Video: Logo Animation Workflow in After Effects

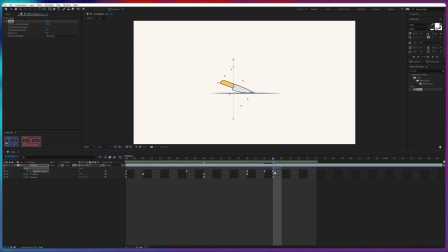(8:07)
So we have to make sure to stop the echo animation when the animation is stopping. Now it's looking perfect.
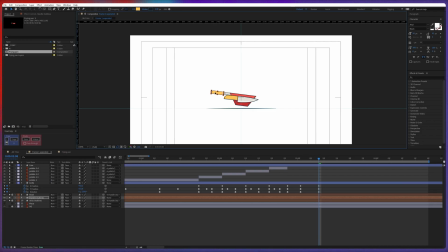(8:18)
Then I used a match cut to transform the knife into a frying pan.
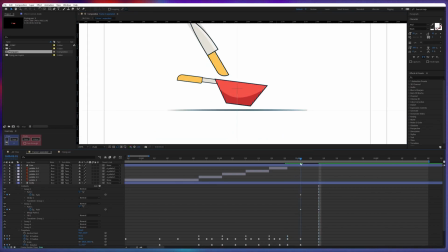(8:22)
To make the transition smooth, I added some shape path animation in the previous frame and the next frame.
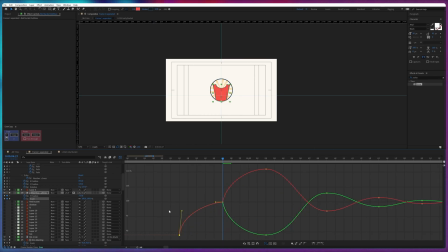(8:29)
Next, I used another match cut to transform the frying pan into a bucket. As with the previous match cut, we added a shape path animation to make the transition seamless. For the text animation, I animated the position, rotation, and the scale property of each of the letters. Then I added a background circle layer and used it as a track mat to archive the desired effect.
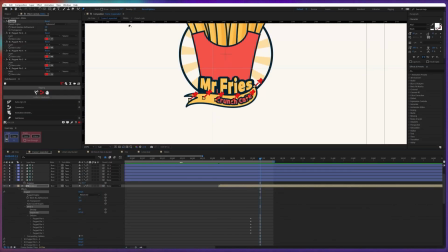(8:53)
To add some follow-through on the ribbon, I added some puppet pins and converted the pins into bone layers with the help of Tweak Bezier plugin.
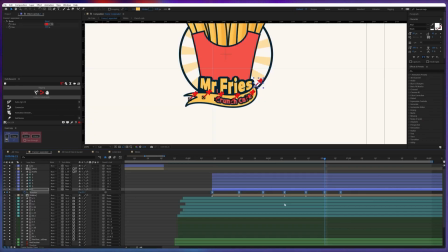(9:02)
Then I added some rotation keyframes to give the ribbon more realistic and dynamic movement.
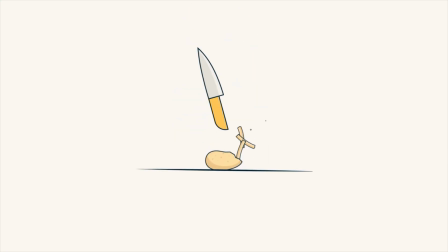(9:09)
So that is it for this video. Thank you for watching this logo animation breakdown process.
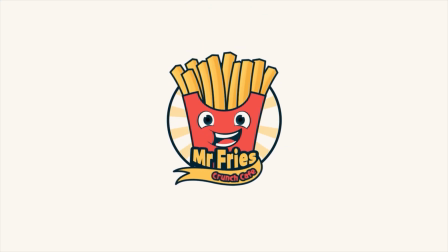(9:14)
I hope you enjoyed following along with me and learned something out of it. So if you like the video, make sure to hit the like button. If you have any doubt regarding the techniques, then make sure to comment down below. I'd be happy to help you out. And if you're here for the first time, make sure to subscribe the channel and hit the bell notification button to stay notified for all future updates. Until then, goodbye.